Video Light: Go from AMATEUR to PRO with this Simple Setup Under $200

What's up everyone,
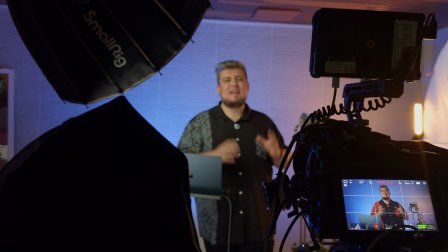here I am in the studio and today I thought about showing you a very basic but always functional lighting scheme that can... It's been a long day. Here I am in the studio, today I'm recording some videos and I thought about showing you a light scheme that always delivers great results, which is what I'm using right now for these videos. Now for this one we need 3 lights and I'm going to show you right now how easy it is to set it up.
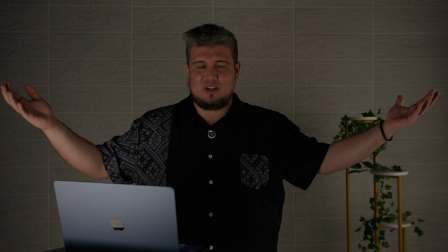Alright, so let's review the light scheme by turning off all of the lights. So let me turn it off here via an application and I just have a couple of practical lights here so you don't see everything in dark.
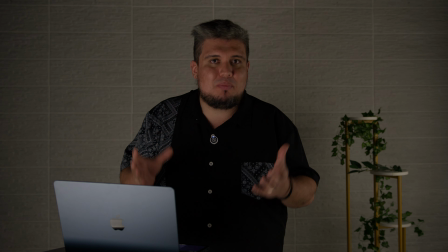The first thing is the key light. Now the key light is going to be my principal light obviously, and I want them to be directed to my face but not completely direct.
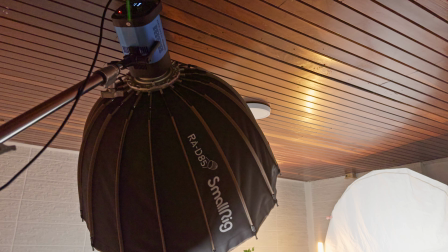I want it to be a little bit upper in a 90-degree angle,
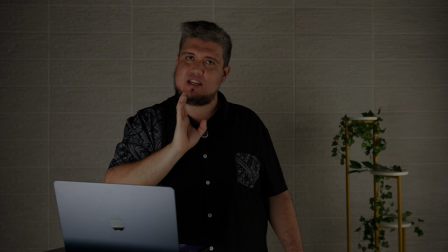so it's going to generate some shadows and a nice contrast in my face, which is practically the most important things on talking videos.
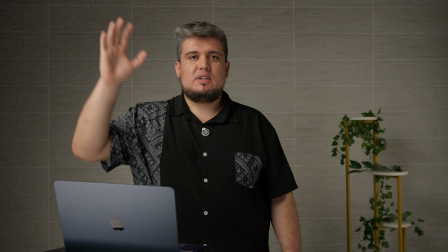So let's turn that one on. And as you can see, it's going to be illuminating me again.
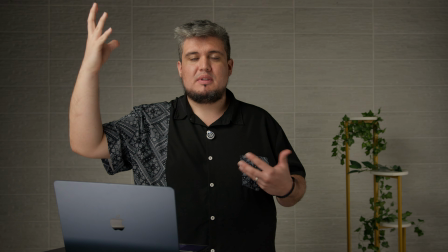It's the key light, it's the most important light.
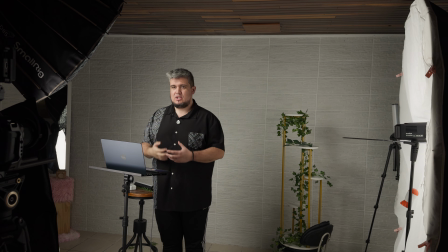And the good thing about having this type of lights that you can control via an application is that you can very easily control how much light you're gonna have.
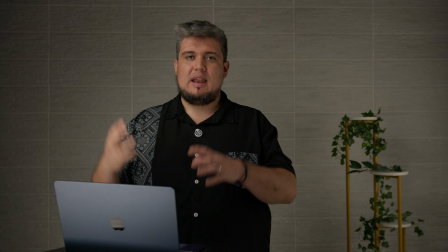Now again, I don't want it to be extremely hard. I just want to have a nice soft light that's gonna generate some shadows here in my eyes.
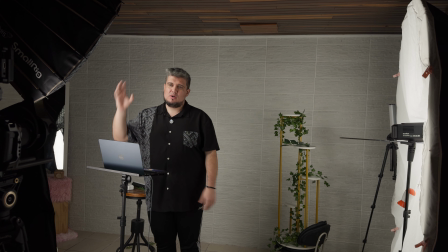Now one thing is, I want this light to be very soft. So right now I'm using the SmallRig softbox and also a newer light.
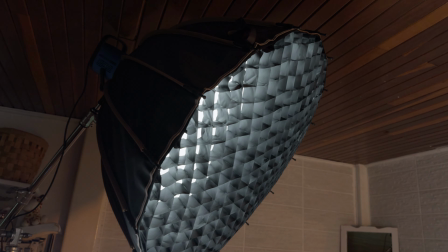I'm going to put the link in the descriptions, but you don't need to buy the same lights that I have.
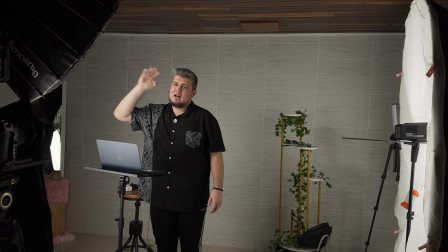But one important thing is try to have a softbox or something to soften the light.
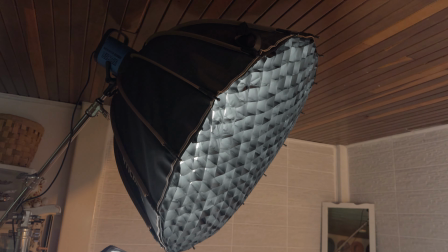And I'm using this honeycomb right here because also it helps to have some contrast on the face,
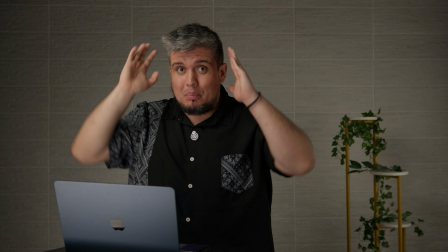but not having the light be completely direct to my face or to the subject.
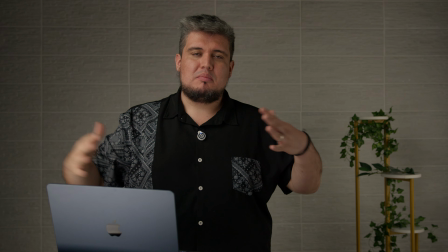The honeycomb helps to make the light kind of direct in different ways to the actual subject.
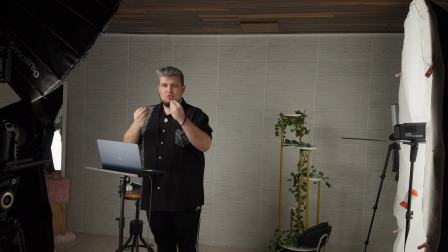So it helps to soften the light and have a more rich light in my face without being completely burned.
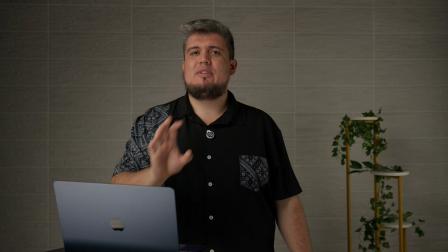So if you don't have a lot of budget,
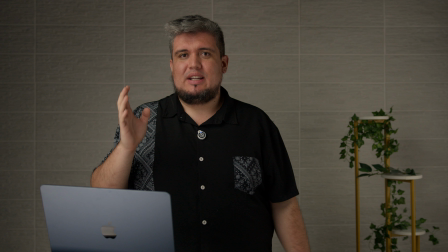try to get a decent light but with a good softbox that is going to soften the light and that's going to be burning the object that you're trying to record,
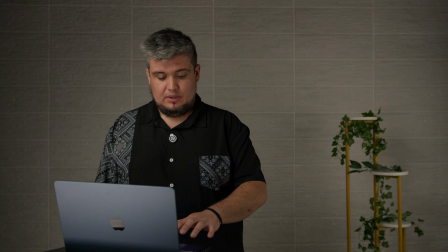in this case probably your own face. Now let's talk about the other light. So the background, I'm using a RGB bar.
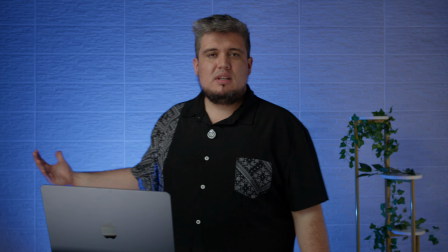It's very cheap on Amazon. Again, the link should be in the description. But for this one could be any light, a practical light, something that generates a depth.
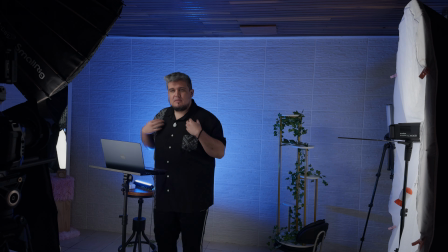The whole idea here is to separate me from the background. So we have layers.
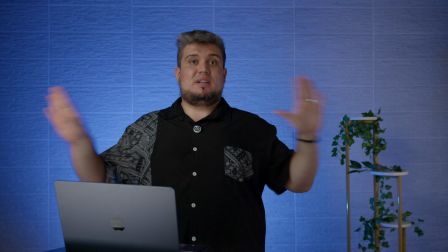The whole idea of layer is that I don't just seem to be like in the same place as the background.
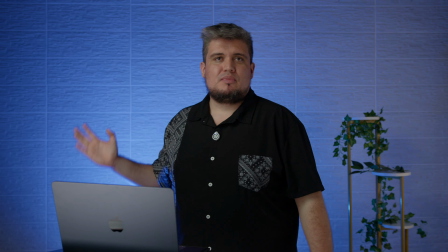That's the whole idea of this light. I'm using the blue light because I like it.
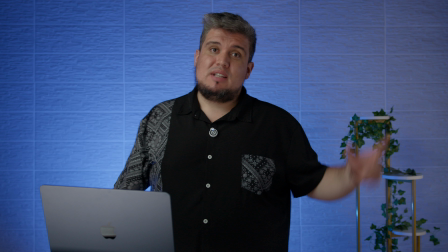I like to have normally a cold type of color in my background because then I'm going to use a warm
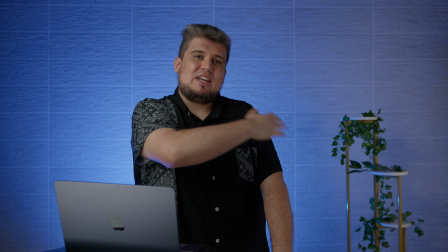light to generate some contrast and some textures on the other side of my body where the light is coming from.
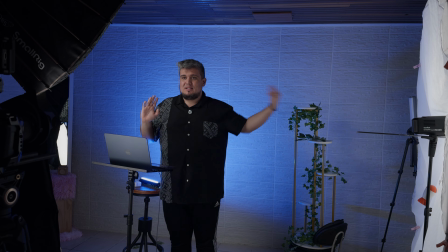So if the light is coming this way, I like to have something that feel this thing that I have here that is not getting any light.
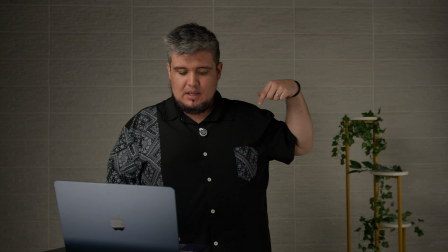So that's the one that I have. Let me turn off the background, also the key light, and let's turn the feel light.
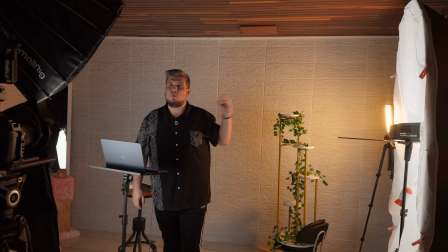Now this feel light is gonna be warm because the one that I had in the background was cold,
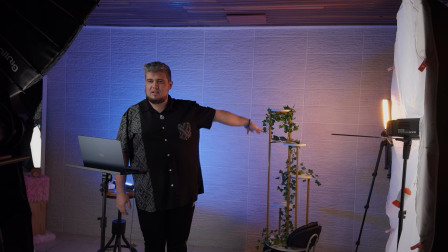and what I want to achieve here is something called color contrast. We get this really nice result where we have color contrast, we have the blue background, some little warm impacting this thing that I have here.
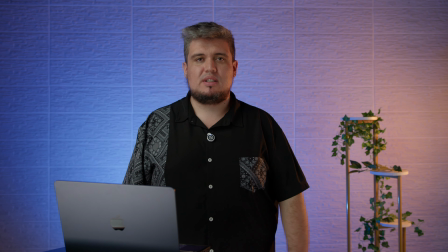Is like a plant thing that I have here to have something interesting in the video, and it's also having like a good light on my face. This is the most basic setup that anyone can use on a video.
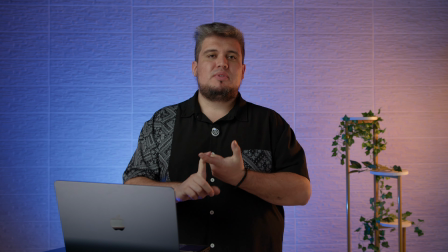Remember, something to separate the subject from the background, something to be a key light that is going to be illuminating the subject,
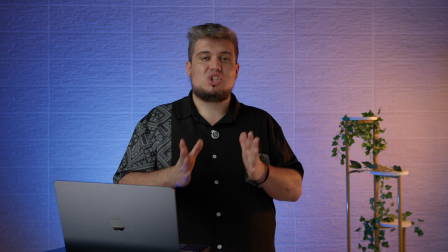and something to feel the shadows that we're not having any light over there.
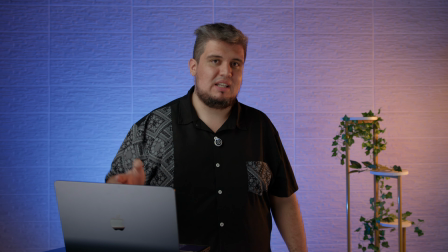But don't put another light in the same temperature as your key light because you're just gonna have like a very flat image and you don't want to achieve that.
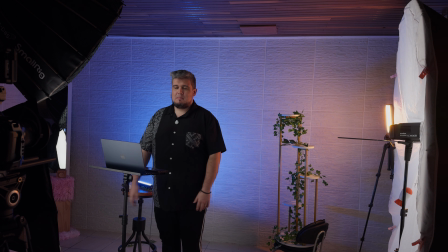So that's why we have practical lights. We have something to separate from the background, and that's the easiest setup that I can share with you right now.
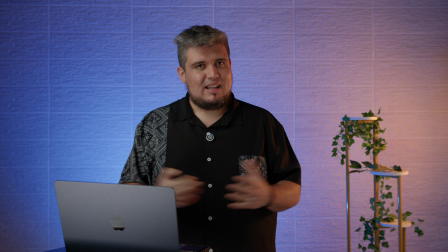And that's it.